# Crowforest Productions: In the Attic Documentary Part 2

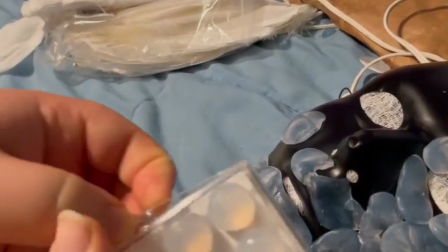(4:09)
So what I ended up doing was going to Walmart, buying a box of soft wax earplugs,
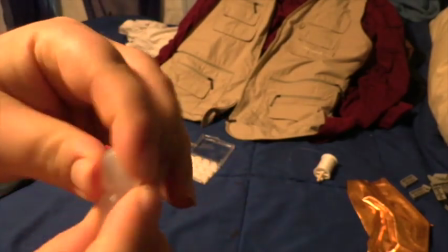(4:15)
and making my own tiny figures out of the soft wax. The first figure I made ended up being way too big,
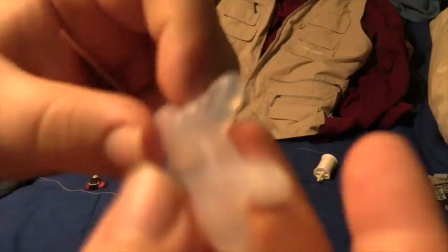(4:22)
so I had to try again with less wax, and the second figure ended up being just the right size.
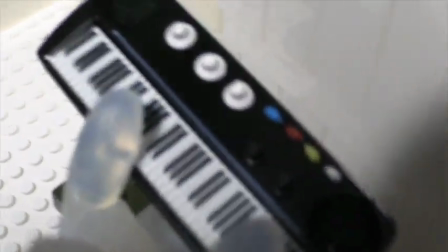(4:28)
But I kept the larger figure because I knew that I would need it for the larger scale model of the miniature house.
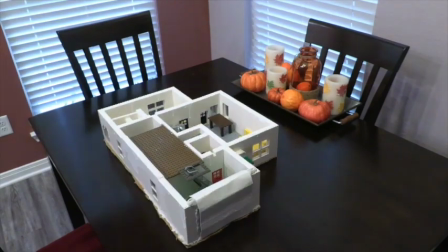(4:35)
The miniature house itself is a full and complete set featuring the entirety of the real house, now including the garage and the attic.
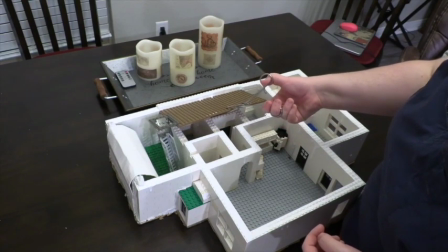(4:43)
So that's what I would be using for the majority of the movie,
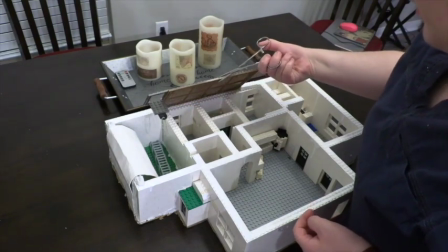(4:47)
especially any wide shots or zoom-in shots where the full thing would be visible on all or part of the shots.
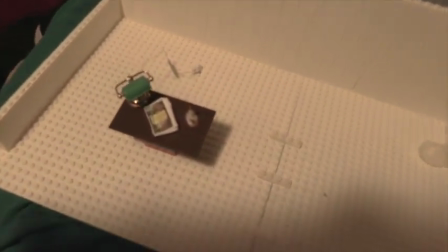(4:54)
But I knew that I would need a larger, more detailed set for some of the shots,
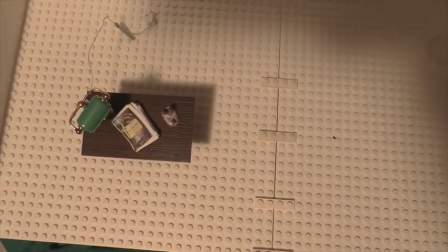(4:59)
especially the dream sequence, so I needed to build a larger scale model.
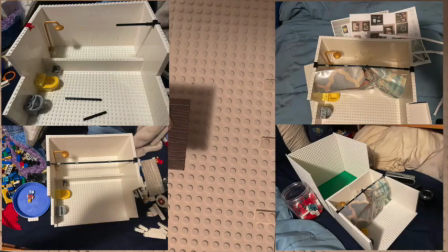(5:04)
But unlike the full set, the larger scale model didn't have to be complete.
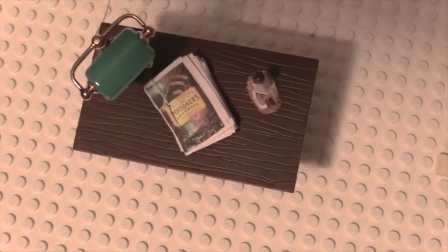(5:08)
It just needed to include the area of the house that I would be using in that particular sequence.
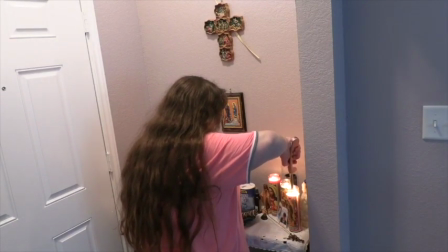(5:14)
One particular example of the need for a larger scale model was the sequence involving lighting the candles and having them go out.
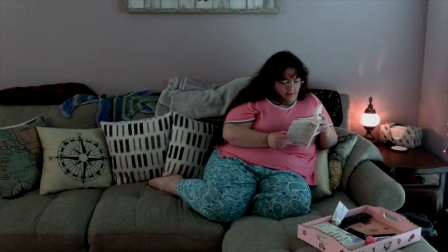(5:22)
The set piece for this scene is the front hallway altar table, but in the miniature set,
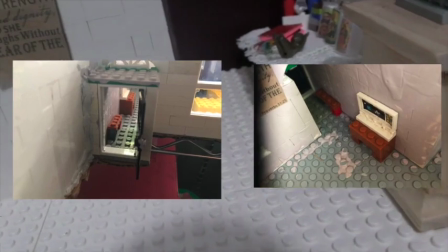(5:28)
the hallway is so tiny that there are absolutely no details on the table.
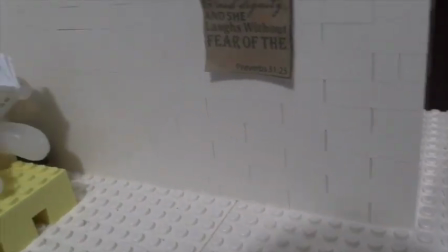(5:33)
So I had to make a much larger model for that scene,
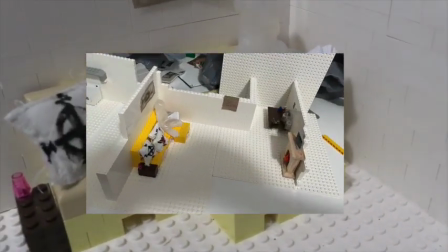(5:37)
and only show it in close-up so as not to give away the fact that in reality, the set only consisted of 3 walls and a base plate,
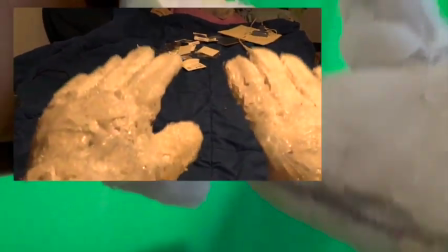(5:45)
and was not connected to anything else. The next thing I did was to buy a pair of work gloves and spray paint them white.
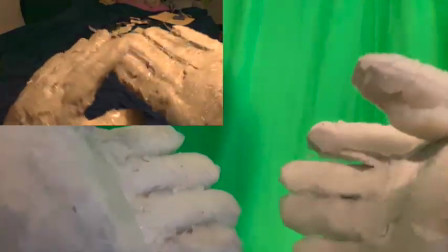(5:53)
Once they were dry, I covered the outsides with more of the soft wax earplugs that I had gotten.
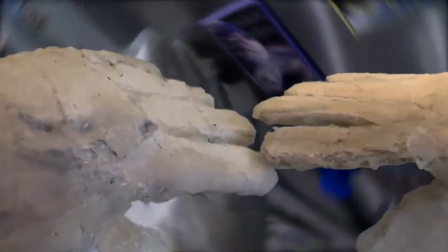(5:59)
They ended up looking really cool, and I knew that they would work well in the dream sequence.
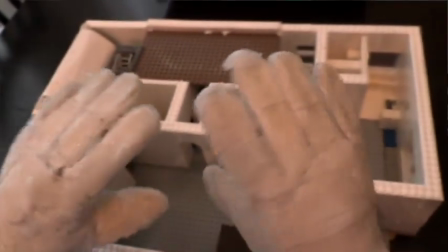(6:04)
But I knew that I would need more than just a point-of-view shot looking at wax hands.
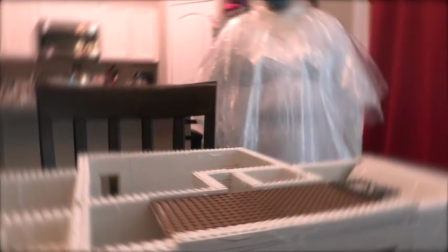(6:09)
I would also need a wide shot showing the whole wax figure, so I would need a costume.
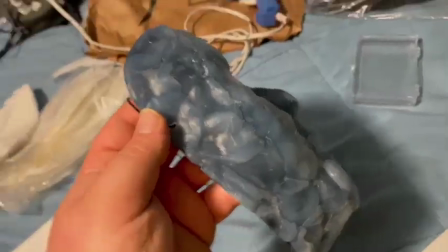(6:16)
I went to Party City and bought a black blank face mask and covered it with more of the earplug wax, and it looked really cool.
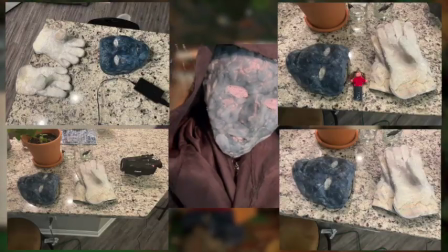(6:24)
So now I had a mask and gloves, but I still needed the rest of the costume.
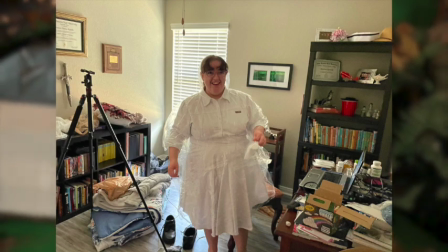(6:29)
I thought that perhaps a bunch of layered up clear plastic rain ponchos might work,
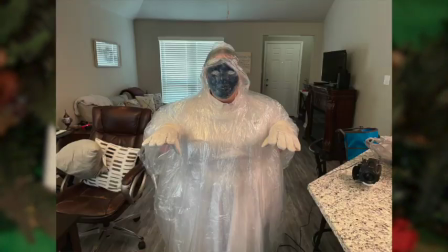(6:34)
or possibly bubble wrap wrapped all around the person, but I could figure that out later.
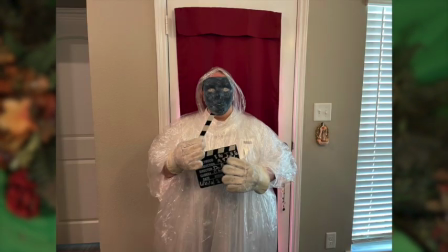(6:39)
The mask and gloves were the main things. The rest would just sort of fall into place later, hopefully.
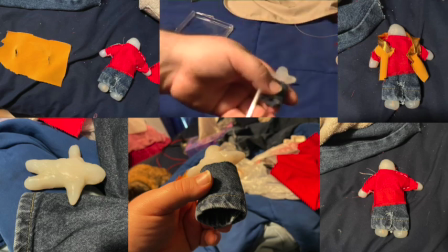(6:45)
I had initially thought that I needed to make tiny outfits for the figures to wear that would match the outfits of the characters.
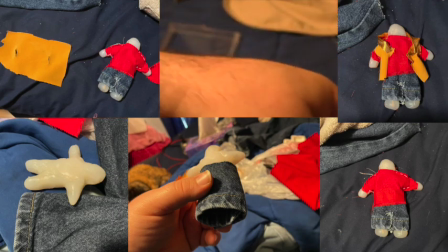(6:53)
And in fact, I did make one such outfit for the larger scale clay figure,
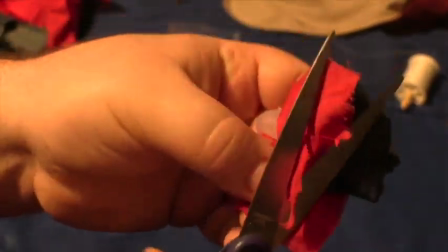(6:58)
but I decided that much like with the miniature house having plain bare walls
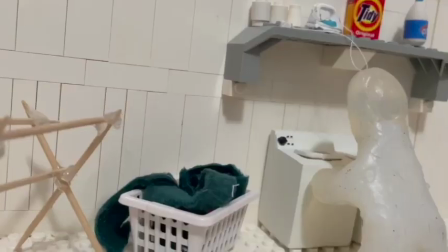(7:03)
at the start of the movie and then gradually coming to match the decorations of the real house,
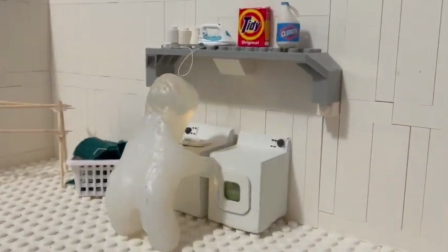(7:08)
I needed to do the same thing with the wax figures,
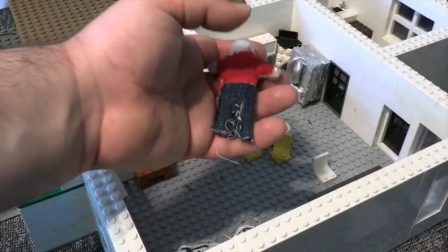(7:11)
with them starting out as just plain wax and then gradually coming to resemble the characters,
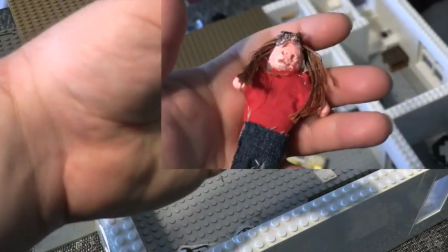(7:18)
first with the matching clothes and then finally with faces and hair.
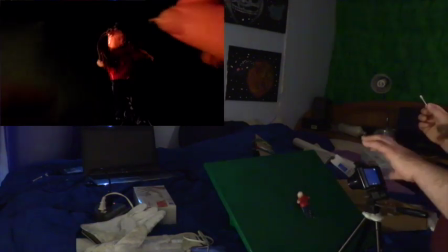(7:22)
I did a test shot of painting a face and adding hair to the wax figure with the matching clothes,
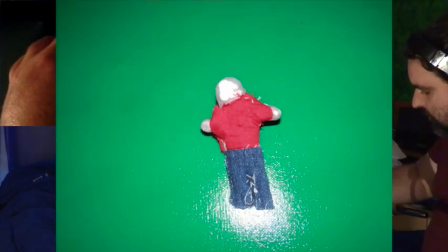(7:28)
and took still pictures of the process against a green background, so that I would be able to replace the background of the stop-motion sequence in post.
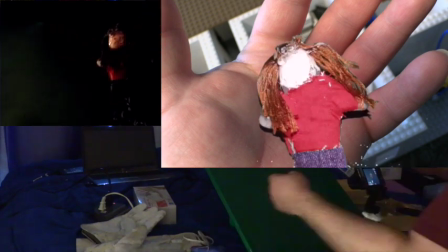(7:37)
And the resulting time-lapse transformation of the figure from plain wax to having a horrific face is very creepy.
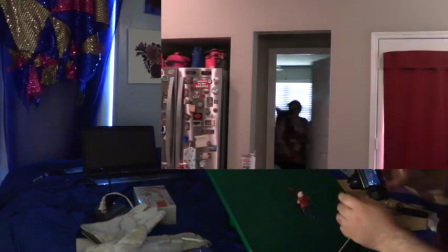(7:44)
It's somewhat reminiscent of, but I'm sure in no way ripping off, the scene from A Nightmare on Elm Street 3,
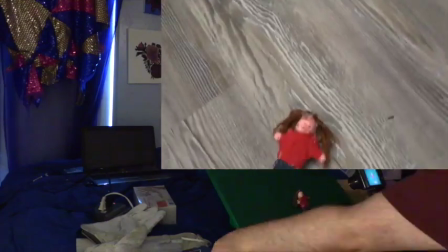(7:52)
wherein a faceless clay mannequin is molded by invisible hands to have the face of Freddy Krueger,
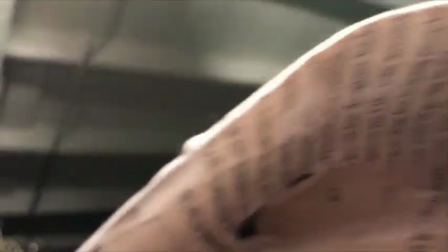(7:58)
through use of a similar stop-motion effect. I absolutely love Elm Street 3, and I was excited to do this homage.